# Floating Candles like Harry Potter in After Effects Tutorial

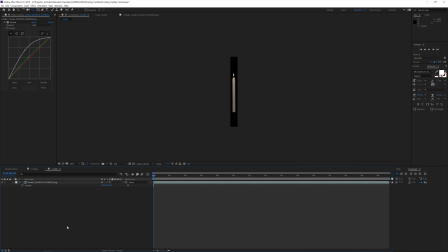[6:30]
And then what we want to do is press P on the keyboard and I actually already have my code copied in my clipboard but what you want to do is alt click on the stopwatch for the position and we're going to apply a wiggle expression only for the Y so wiggle expressions what does it do a wiggle expression just randomly moves your object usually it's X and Y where you will see an object just randomly moving throughout your scene in this case we're only going to do Y so it's going to up and down like kind of a floating effect that we're going to create
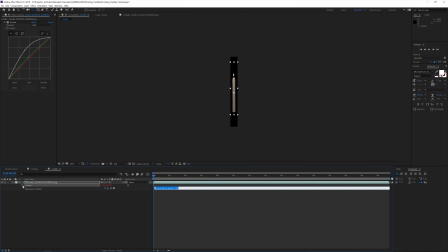[7:02]
for our candle and it's actually really simple so I'm going to paste it right here and explain it a little bit so we have the open brackets value 0 which is the X and then comma wiggle and then open parentheses 0.5 which means 0.5 means every two seconds so if it
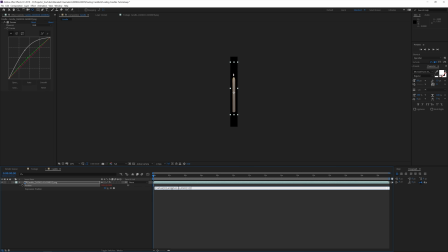[7:22]
would be one it would be every second and 0.5 it means yeah half time a second so every two seconds and then we're going to move it by 350 pixels and then this we're going to assign the number one which is the equivalent for Y so if you don't understand too much
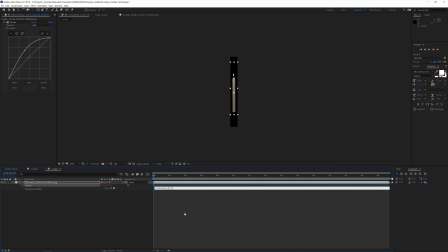[7:42]
about this it's not that hard usually you would see the wiggle gone and see value so we have value for X and value for Y and the value for Y is just simply the wiggle expression really simple and now if we're going to look at this you're going to see that now we have a floating candle How cool does that look?
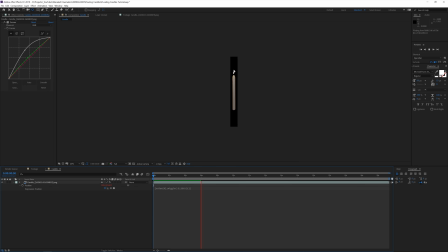[8:01]
All right, so I was actually blowing a little bit to the fire to make it a little bit more vibrant and really give it that kind of look. Otherwise, the fire was really still because there was no kind of air in the room. So just some soft blows to the fire will do the job.
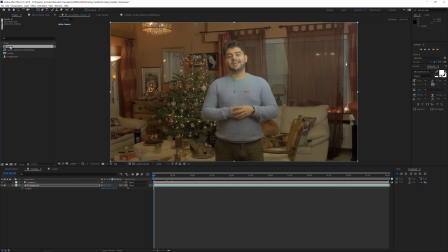[8:17]
So now what I will do is go into my footage, go to my project manager and apply my composition candle right here into my shot. of course I'm going to scale it a little bit so I'm going to press S and maybe scale it like 50 and make it a 3d layer this
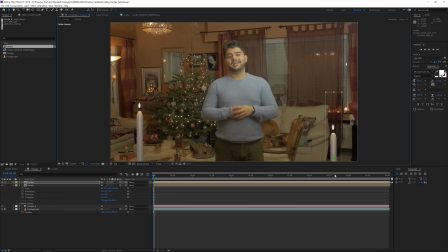[8:33]
we can move right here then duplicate it maybe move one over here duplicate it and move move it over here but this time we're going to push it into z space to give it some depth and move it over here duplicate it again maybe make it a little bit smaller and kind of
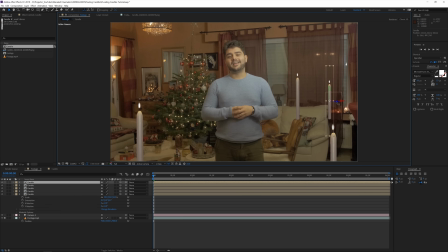[8:50]
make variations duplicated once more by the way duplicating I'm doing it with control D on the keyboard super simple and then we're going to drag it even more into Z space maybe drag it and make it a little bit smaller just to give it a little bit more drastic kind of change and
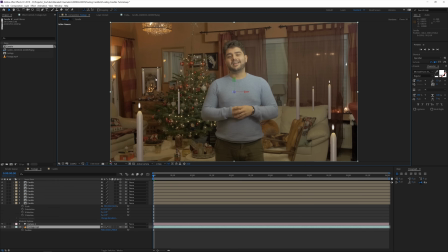[9:08]
then duplicate it all over your scene maybe push it even further into Z space and
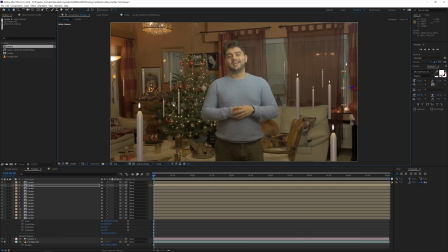[9:16]
actually this shouldn't be here because we have the table here and I think we're almost there so we can duplicate this one over here and maybe this one over here and now of course you have a few things that you can do to make it look like they're really in kind of a depth so we can click on the small ones in the background so
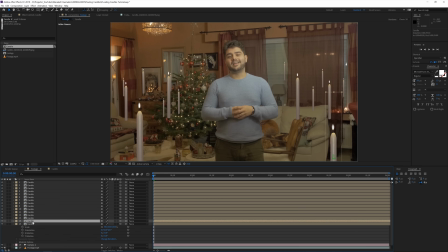[9:35]
I'm not sure where we have that one so we'll have to go through it okay
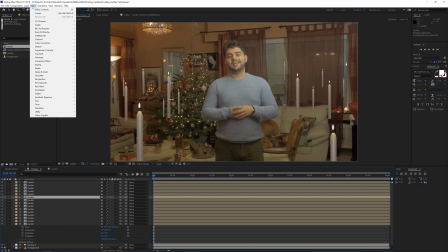[9:44]
that one in the back there that you see right here we can go for effect and we'll go for blur and sharpen and apply a Gaussian blur for this one
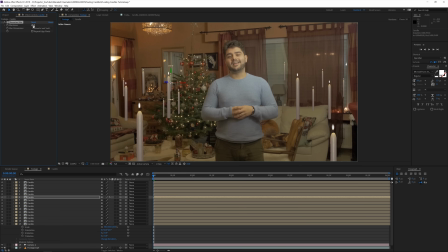[9:51]
and change it to like 15 or something or 25 to give it some blurriness or actually I don't really see any kind of difference so 35 maybe okay we're going to copy the Gaussian blur and apply it to these ones here in the background to give it a little bit of an out of focus effect
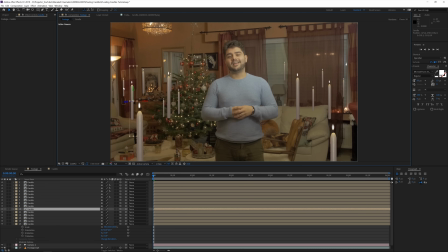[10:09]
because they're yet quite in the background so this one over here and maybe the ones in the foreground as well because these are pretty close but I'm going to lower the value here just settle and copy and paste it okay so
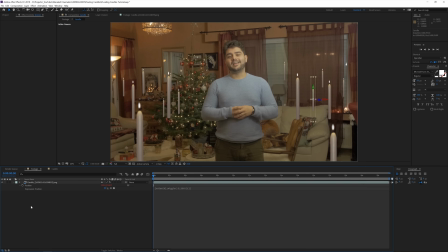[10:23]
there we have our candles and of course if you want to change it a little bit more make them a little bit brighter you can jump into the composition brighten it up
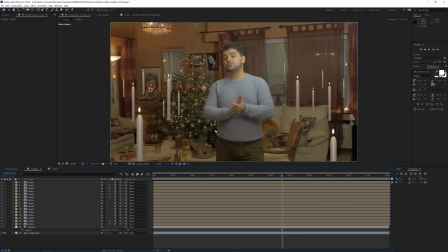[10:31]
a little bit go back to your footage and you will see that they're brighter right now okay so once you've done all your candles what we'll do is select all of them and
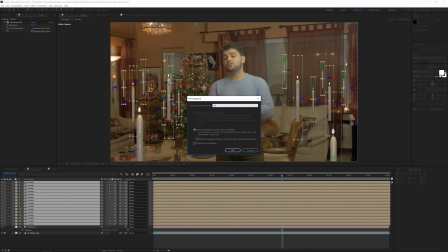[10:39]
go for layer pre-compose them and move all the attributes candles scene and click ok
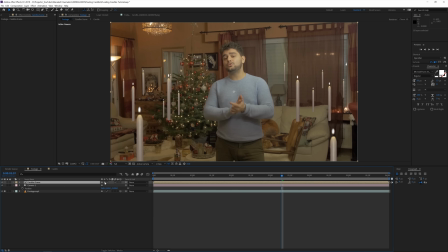[10:48]
and right here we just have to click right over here which will allow us to see the 3d layers of the candles and the camera can read the information so if you click on that icon right here that will just allow the information to come true and then what I want to do
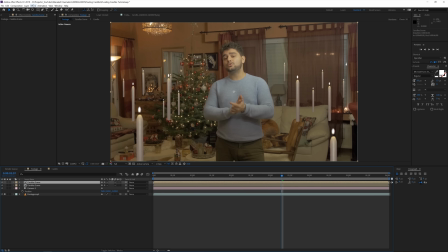[11:03]
is duplicate the scene duplicated and we're going for effect channel
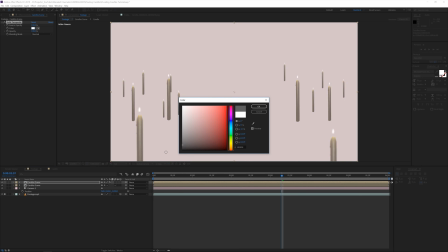[11:10]
solid composite make it black and then we're going to apply a glow effect.
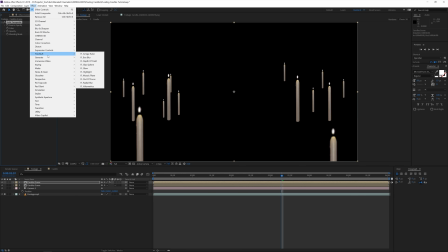[11:18]
The reason why we are doing a black background solid composite is otherwise the glow will make a kind of special halo around the candles which won't look realistic at all.
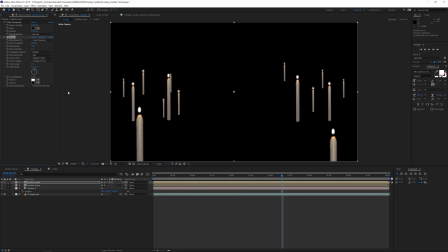[11:29]
So now we're going for stylize and apply a glow effect and right here we're going to lower like the threshold to something like 35, the radius to something like 45 and then lower the intensity quite a bit so it can be very subtle we can see before and after you barely see anything
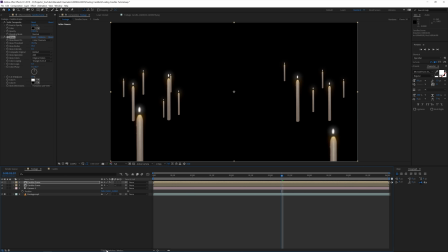[11:47]
but it does such a big difference so we're going to toggle the switches until you see the blending mode now of this layer and we're going to change this
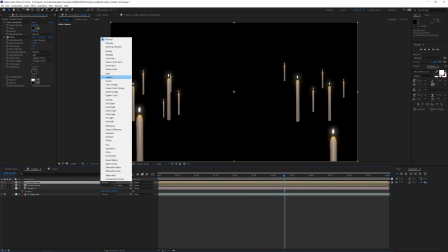[11:55]
blending mode not to screen not to add because this is going to enhance the brightness of the shot but lighten will just cover the
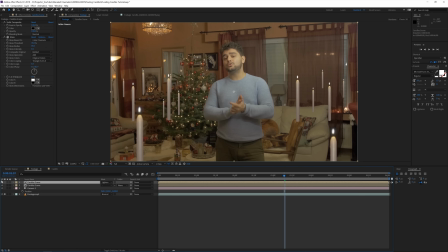[12:02]
other shot with the same color and apply the extra glow that we just applied and now you won't see any kind of weird spill around the candles. If we would have done that without the solid composite you will see that if we have a normal right here we see a kind of weird spill around the edges which doesn't look natural.
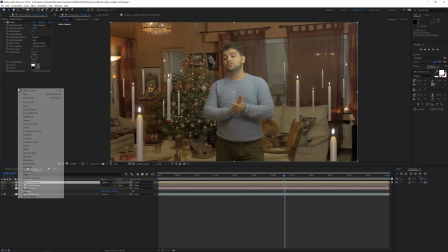[12:22]
So change it to lighten and enable, well add a solid composite.
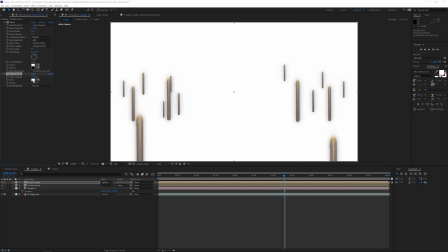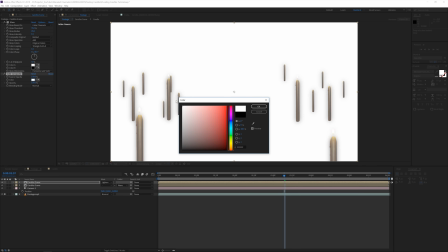[12:33]
And actually on this white background you can really see it the halo looks terrible so that's not what we want all
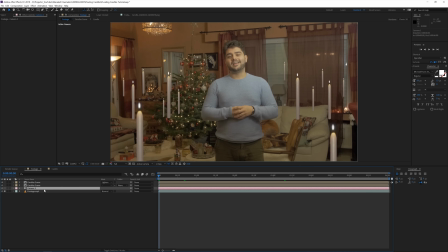[12:42]
right so now once you've done that now the fun part starts the animation so we're going to press P on the keyboard for the camera click on the stopwatch for the position at the beginning of your shot and go all the way till the end and now push it into z space and that's where the magic happens so now we have these candles floating
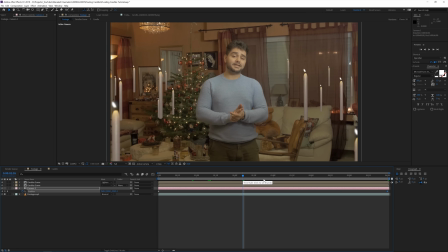[12:59]
next through the camera or the camera floating well actually flying through the candles which gives that really cool 3D look.
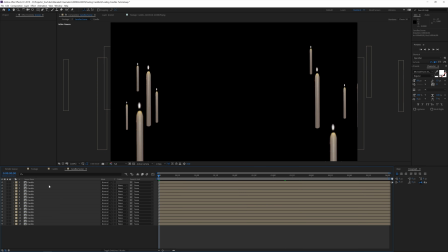[13:07]
Another thing that you should do is go into your candle layers and kind of offset them. So just move them around and that will also make some variation possible.
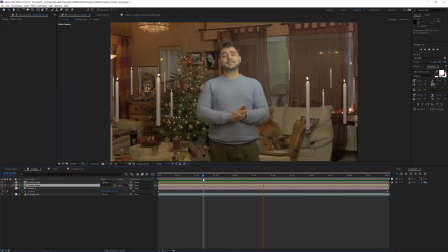[13:18]
All right and there you have the result. Looks really really cool and of course you can play around with the wiggle settings. If you think they wiggle a little bit too much you can all change that by going into right here.